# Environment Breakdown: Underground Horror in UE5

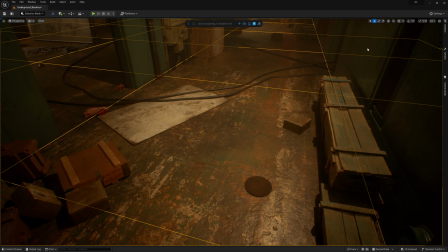[4:38]
I wanted this scene to scream chaos, and while we've achieved a lot of that with general prop placement, the floor itself needs some attention still, and I can quickly achieve this by using create and scatter mesh cards in the dash prompt bar.
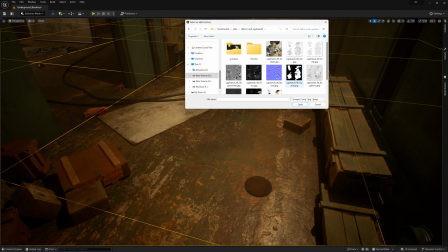[4:53]
This lets me choose an atlas opacity map from my local drive,
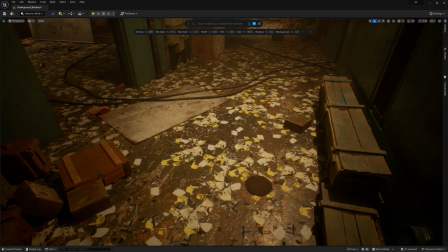[4:57]
and then it'll create individual mesh cards for each of the elements of the atlas texture, and then it'll scatter them around all the assets I had selected.
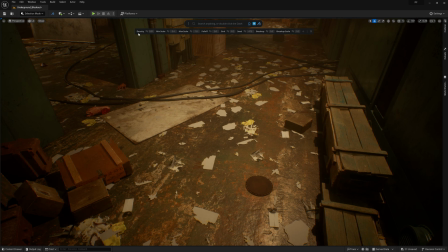[5:07]
From there, I can just adjust their scatter properties like any other scatter instance until I'm happy with the results.
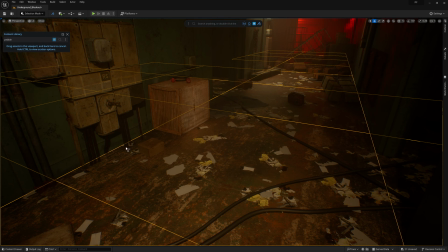[5:15]
To add a bit more detail to the floor, I'll add some small pebbles to simulate general debris from wear and tear as well as little things that might come in on the bottom of boots or equipment over the years of use. I want to keep this effect somewhat subtle, so I'll make sure the overall scale of this scatter is quite small and then I'll also utilize
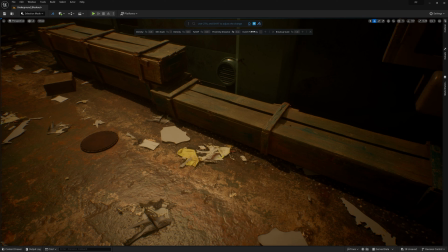[5:34]
the proximity masking feature to limit the majority of the scatter to be along the walls and other props along the wall.
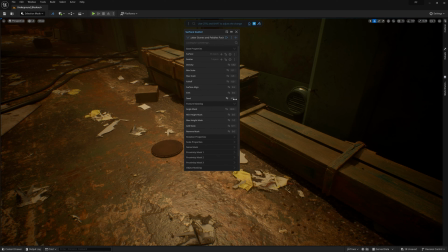[5:41]
Then I'll just re-add some of them back towards the middle of the path just so that it's not so perfectly limited to the walls.
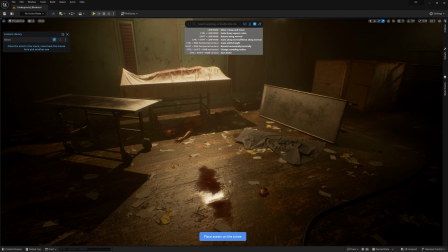[5:48]
The horror nature of this scene requires some blood, which was achieved through decals.
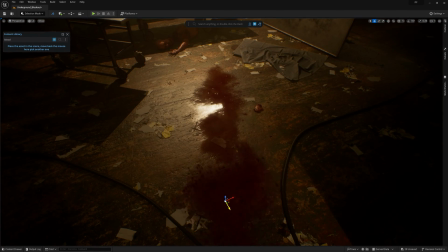[5:54]
Placing these decals with Dash makes it a breeze. I'm quickly able to fill my scene with a myriad of decals through the content library by
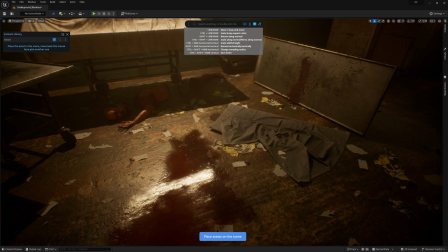[6:02]
simply dragging them into the scene and using Dash's dynamic placement tool to move,
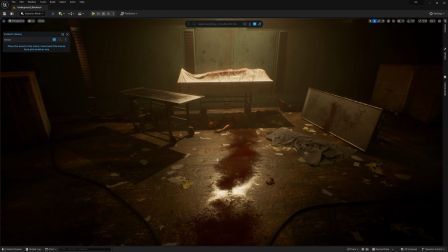[6:07]
rotate, and scale the decals in the scene to really help paint the picture of terror I'm going for.
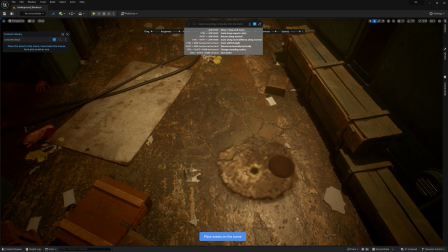[6:14]
In addition to the blood, I'm able to add other elements such as cracks and damage on the ground, as well as some grime and grunge along the walls.
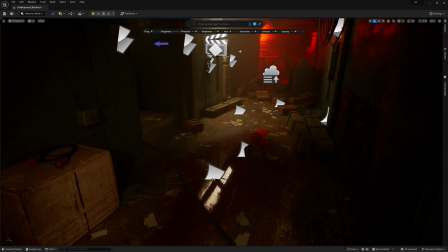[6:24]
for the puddles in the middle of the hallway i simply made a duplicate of one of the blood decal materials and then used the material adjustment tool from the dash prompt bar to shift the hue saturation and brightness which gives us more of a puddled water look instead of blood which saves me
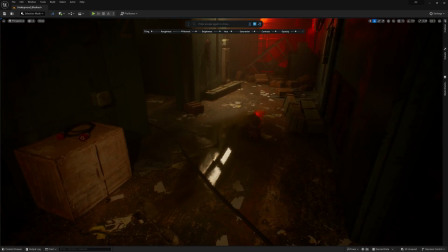[6:41]
the trouble of making a completely new decal all right we've now reached the
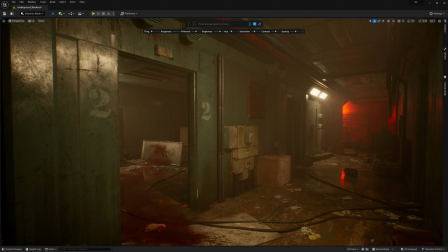[6:46]
polishing phase where we can spend time on the little touches that'll help add drama and story to our scene.
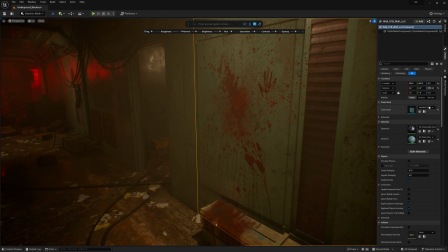[6:52]
For example, I have a lot of blood decals on this wall here, but the geometry is the same as every other panel of this type.
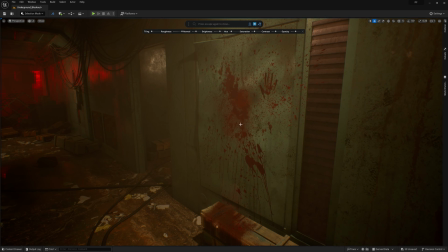[6:59]
So I'll switch it out with a unique instance of this wall panel that has some dented and bent up geometry, as well as a dented up normal map too.
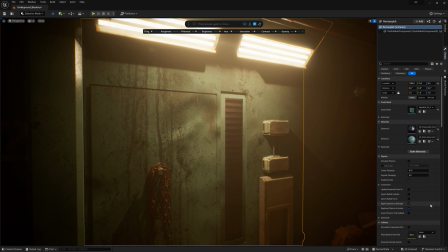[7:08]
I can also apply this dented material to other wall panels along the corridor to help with the visual interest and break up any repetition.
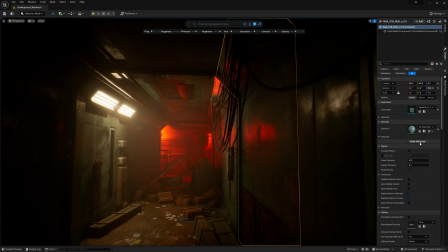[7:17]
Even without geometry changes, it does a great job with the glancing light and reflections coming from the end of the hall.
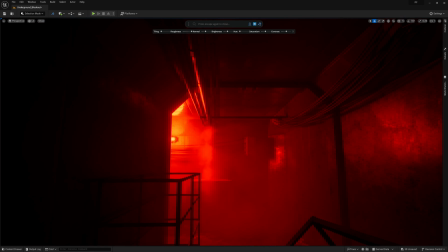[7:24]
From here, it's just a matter of tweaking some of the materials, adding some additional atmospheric elements such as some Niagara effects I got from the marketplace,
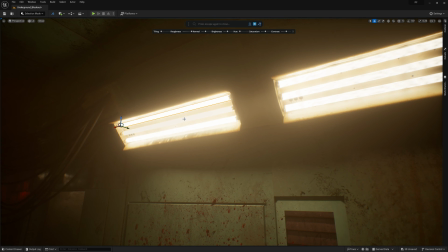[7:34]
and adding some various states of conditions to the lights in the scene,
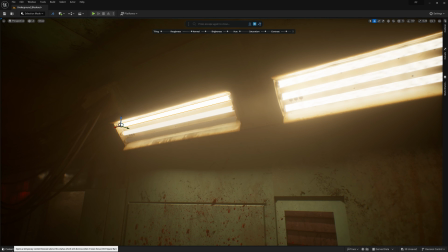[7:38]
including some flickering lights, some dimmed ones, as well as some that are fully burnt out.
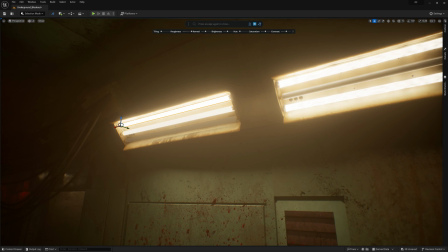[7:43]
You can grab these materials from a link in the description below, but in future versions of Dash,
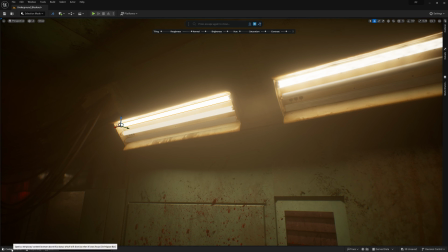[7:49]
we'll include them natively so that you can quickly add these materials to your scene. And there you have it.
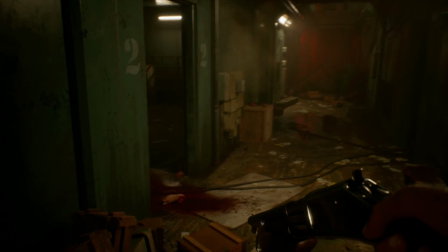[7:56]
With the help of Dash, I was able to build this scene in Unreal Engine without ever needing to leave my creative zone.
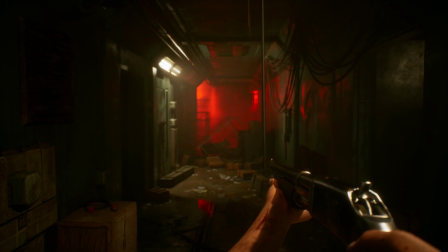[8:02]
Then, using the level sequencer and blender, I was able to animate this cinematic to create the final video.
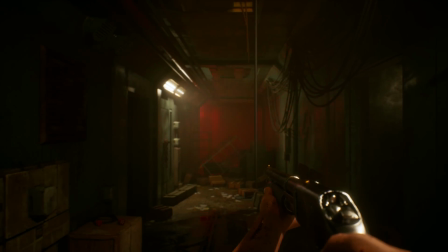[8:09]
I hope this video was helpful in helping you not only understand how to leverage Dash, but also gave you some insights into world building inside Unreal 5 in general.
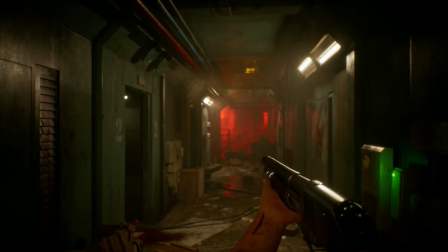[8:18]
Be sure to head over to our Discord channel and join in on the great discussions and artwork being shared by our incredible community each and every day. Thank you so much for watching and we'll see you in the next one.